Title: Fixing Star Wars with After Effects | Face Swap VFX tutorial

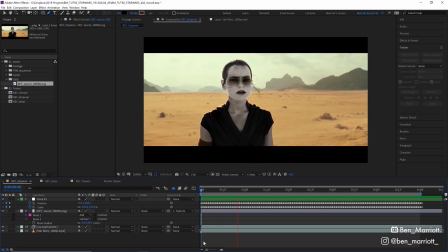250s
Let's make that about 30. Now we can play that back, the wrinkles are static and the rest of the face has that subtle movement and blinking. Now it's still not totally convincing but there's a few more things to help make this scene more believable. We're going to add some flame ember particles.
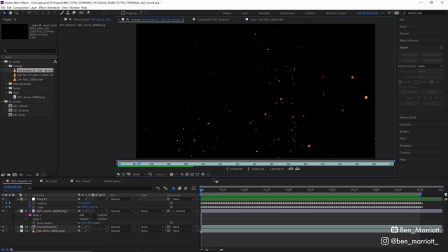263s
Now you could make these in Trapcode Particular or even CC Particle World but on MitchMartinez.com
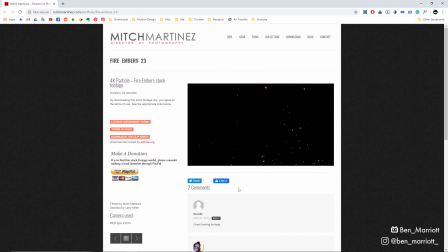269s
Mitch has provided a bunch of free 4k stock footage including a whole lot of ember particles that are perfect for this. Much of you sees you're going to notice them everywhere even in ads and movies all over the place.
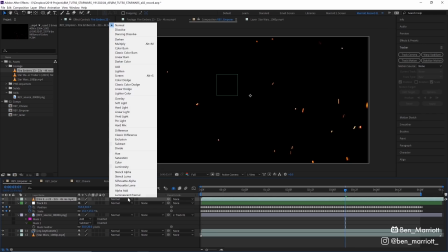279s
So let's drag that footage into our composition, set the blending mode to screen, scale it down.
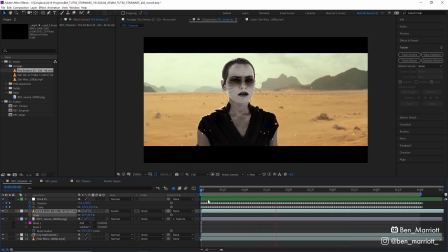285s
Now that we've got some additional destruction happening, let's add a camera shake.
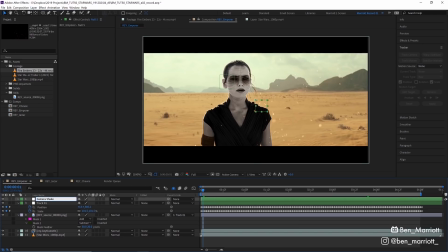289s
To add some camera shake, I'm going to add another new null, parent our footage and our tracking null to add a new camera shake null, open up its position, and I'm going to alt-click the position stopwatch to open up our expression window and add the expression wiggle 12,3.
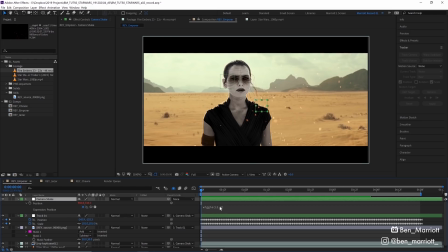306s
And what this expression does, it will increase the position 12 times per second up to three pixels and if we play it back we have this rapid little shifting of everything which mirrors a camera shake and let's scale this up to 101 as well so we don't get any little black edges as
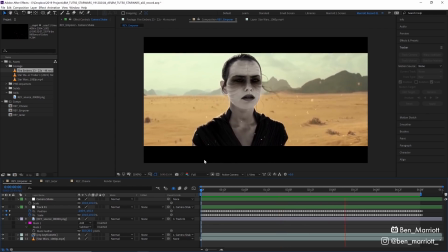320s
that footage slips outside the composition window and this quick camera shake gives the whole scene a bit more weight to something destructive happening but more importantly it hides and distracts from the imperfections in this track and the comping of this new face now these techniques of the particles in the camera shake can
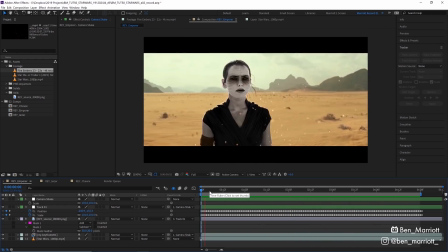336s
be a bit overused and used as a crutch, but I was desperate.
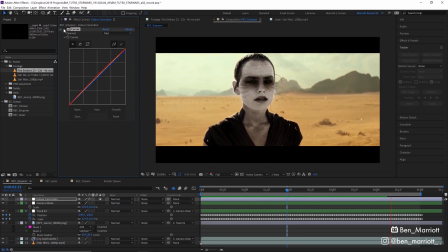341s
Let's add a tiny bit of colour correction with an adjustment layer and a curves effects applied just to make that orange pop a bit more. And for this shot, we're done. Now this certainly wouldn't hold up in a studio setting or under a lot of scrutiny from a VFX enthusiast,
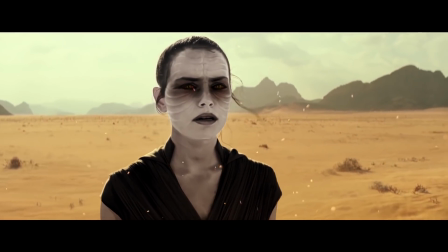353s
but for two hours messing around in Photoshop After Effects and some free software, it's not bad.
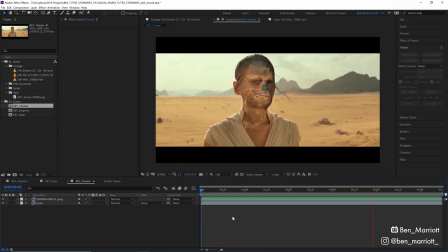358s
I also made a version replacing Ray's face with Chewy, which works as horribly as you might expect, and one with Jar Jar Binks as well. This, once again, is not great, but also not terrible for how different the faces are, and we can all agree that this trilogy is missing some desperately needed Jar Jar.
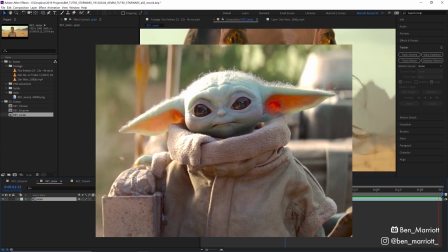375s
I'm thinking of doing a video with Baby Yoda next in this series, so how should I vandalize or augment him with animation? Let me know down in the comments. Please let me know down in the comments what other animated properties you'd like to see me vandalize with this and some other cutting edge software. I'll see you in the next video.